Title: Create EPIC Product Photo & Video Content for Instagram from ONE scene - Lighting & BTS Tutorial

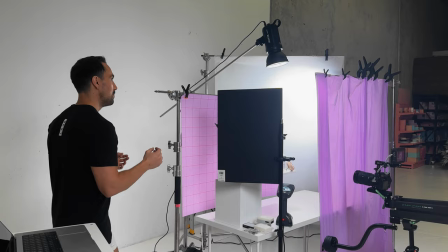459s
So I've tried to use that kind of realism to inform my lighting position because I want it to look real and natural.
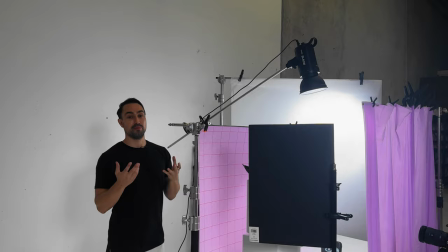468s
So I've got an overhead light as well because in a bathroom you'll have lights up on the ceiling of course.
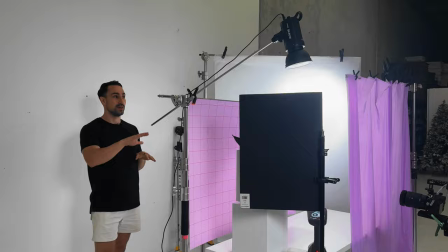473s
So for that I'm using a Godox SL60W and I'm using a C-stand to get that overhead and
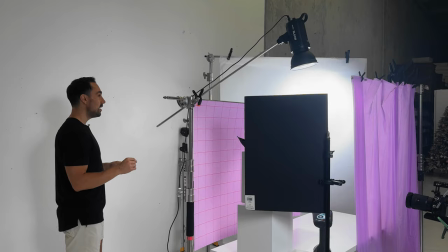479s
of course with any C-stand where you've got the light out on an arm you want to make sure you've got sandbags on those legs of your C-stand.
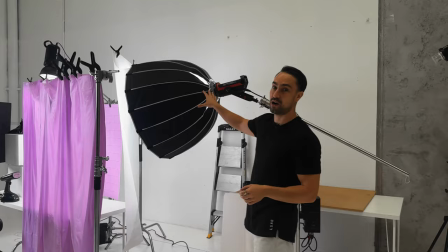485s
And then if we come around the other side this is where we have an Aputure the 300D and I've got a big parabolic softbox on that guy.
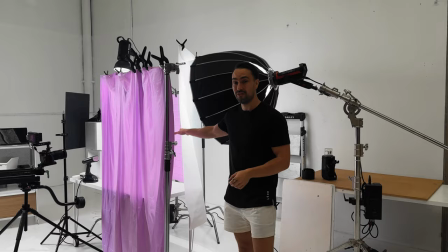493s
And I'm also shooting it into a second layer of diffusion paper here.
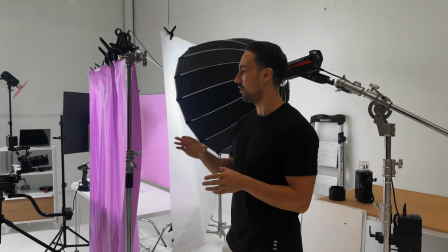497s
And that's because if I want this to feel really natural, I don't want to see like a big round softbox reflecting off the product.
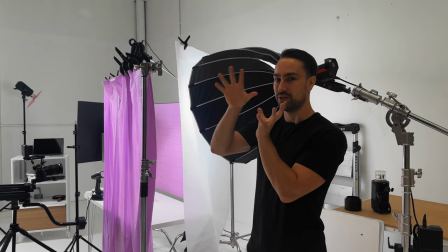505s
I want to make it so it's just like even light spread up the side of that product. So if I didn't have that diffusion silk right there, you would see this round little dot on the product.
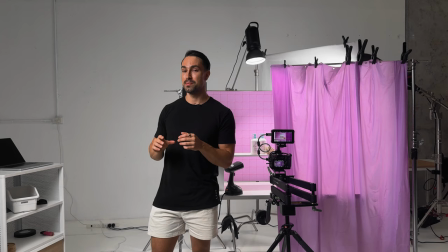512s
And so that diffusion paper is dealing with that. And it's just giving a nice light up that left-hand side of the product. before I shoot it's important that I have a
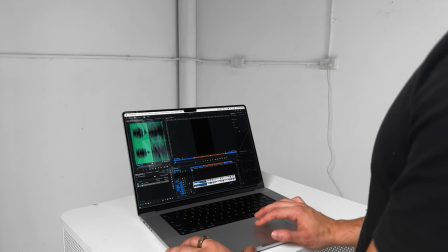521s
bit of a plan going into the shoot so let's go and we'll just jump into the computer real quick and I'll show you the preparation I've done.
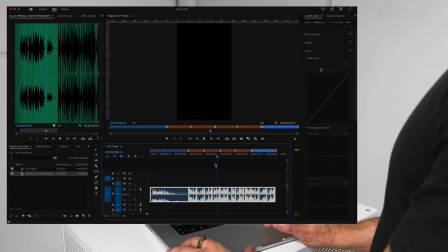527s
Okay so you can see here I have laid down a really basic little track so what I have here is an audio from Instagram this is going
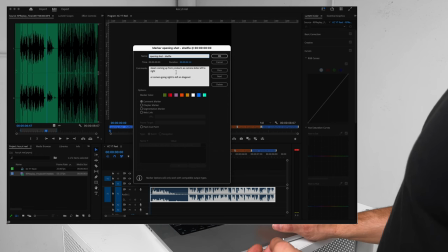534s
to be like a seven eight second video for Instagram Reels so I found the audio that I want and then using that audio I was able
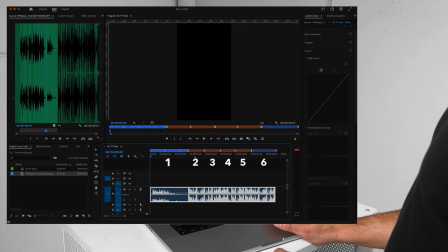541s
to inform how many different shots that I need so I need one two three four five six different shots and I've put those
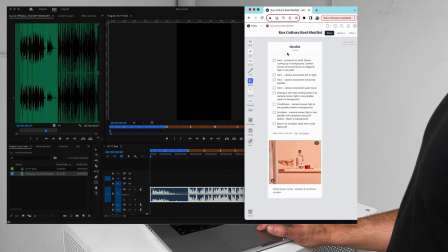548s
all into a shot list here over in Milanote and we're just going to work through this shot list and go through item by item as we shoot.
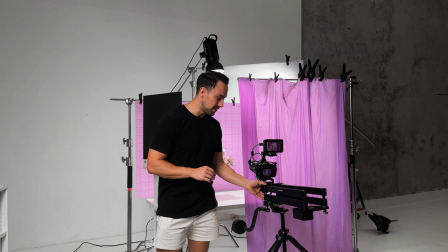556s
Okay I want to run you guys through some of the gear that I'm using for this set and the main thing you're probably noticing here is on my
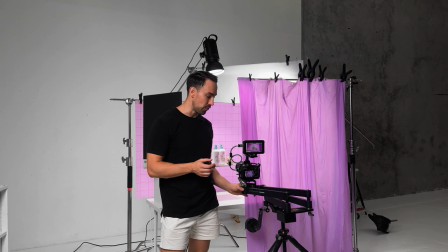561s
tripod I have this piece of gear which is what's going to give this video some movement.
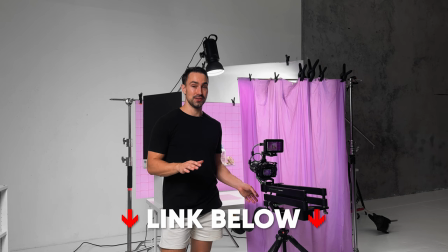566s
It's going to give me controlled camera movement and what this is is the CPAN Arm 2x9 Solutions
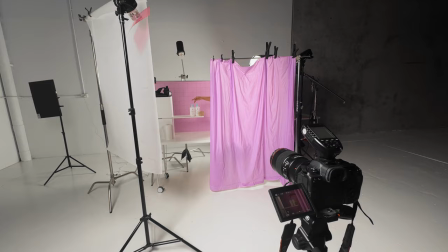571s
and I absolutely love this tool and it's super efficient as well if you already have a photography scene set up.
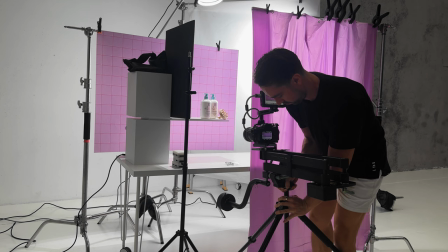577s
You can just put this onto the top of your tripod, attach your camera, and you can raise the height and change the position of where your camera is moving from super easily.
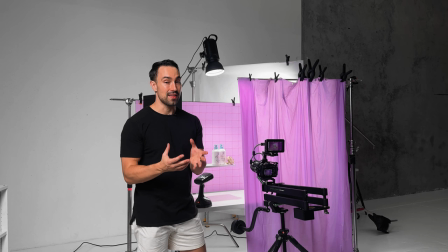586s
So you don't have to set up say multiple tripods if you were to set up a slider or put a table in front of this or anything.
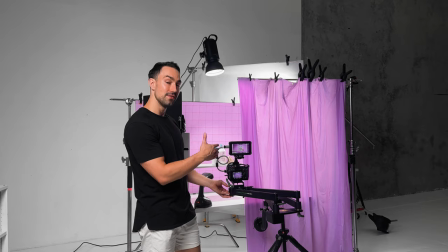592s
And the other thing is that this not only gives me horizontal side to side movement,
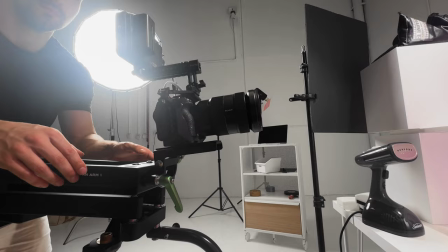597s
but it also gives parallax movement, which means that the the camera is going to stay pointing towards my subject as it moves left to right.
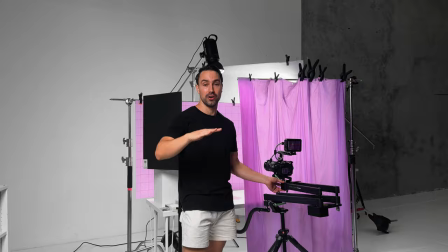605s
And the same thing happens with vertical movement.
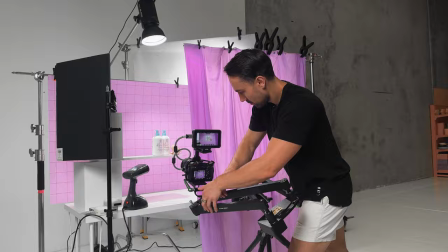607s
So I can get like high to low, low to high tracking camera movements, and even diagonal on this as well, as you'll see throughout the rest of this video.
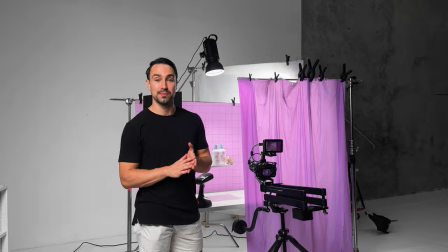614s
Now, while I'm shooting, I'm also using my Ninja V monitor. So this is just really great piece of gear that allows me to check my focus, my lighting, my composition of my shots.
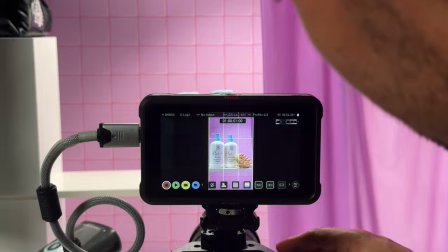622s
It's great. I use it on every product shoot that I do.
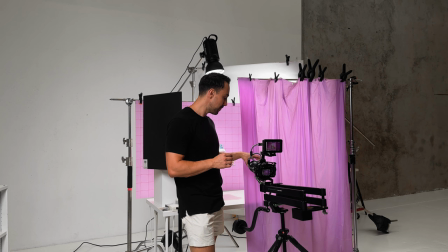625s
And on the front of my lens here, I also have a 1.8 strength ProMist filter. that's just giving a tiny little bit of diffusion to
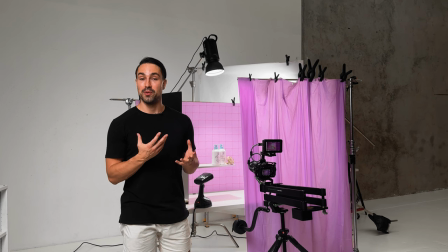632s
the highlights so just a little bit of extra sort of effects going on there and then in terms of gear that's creating more of the practical effects
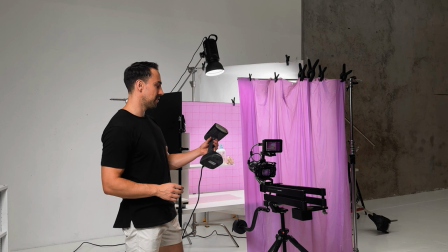640s
in this scene we've actually got this steamer right here this is a clothing steamer and it just is like a steam gun and the idea
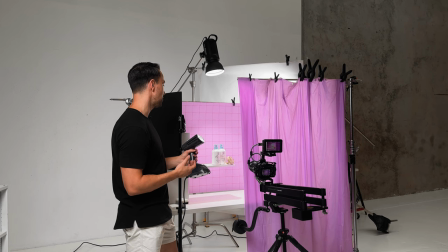648s
with adding this is because this is a shower scene I want to have some steam coming out from behind that shower behind the products to really kind of
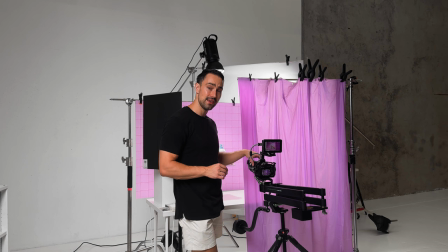657s
sell this shower effect that we're going for. And then for the camera and the lens, I'm shooting on my Sony a7S III and then my G Master 24 to 70. And I've actually got my lens set to 35 millimeters right now. This is just giving me a nice look that I like for product work, it's what I'm enjoying at the moment.
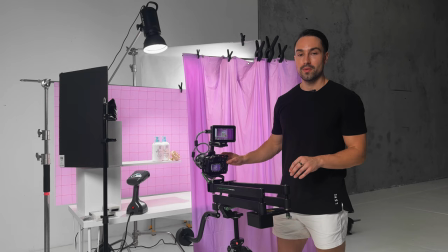674s
So with all of the gear and the lighting out of the way, let's go ahead and start shooting this video. Alrighty, so ready for the first shot now.
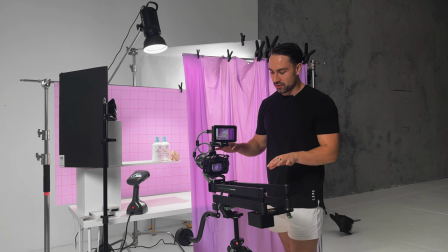681s
Now to begin, I'm just gonna turn on my steam. So that's getting that steam happening. and the first shot that I'm going to do is a horizontal parallax and this is what that looks like.
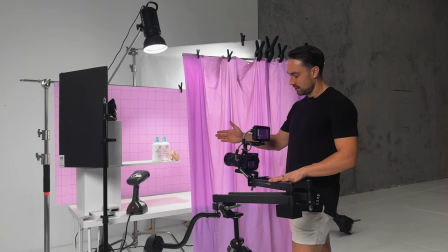690s
So I'm just taking my camera out to the side and the camera is going to stay pointing at the subject. So I'm going to come behind the curtain here, hit record and now I'm just going to slowly just using my fingertips on
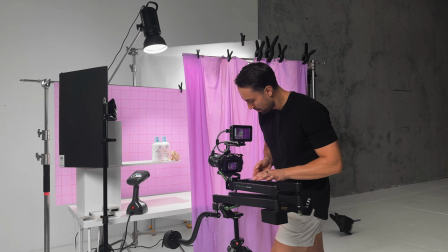703s
my thumb and just moving my body weight forward just slowly and keeping that motion nice and consistent.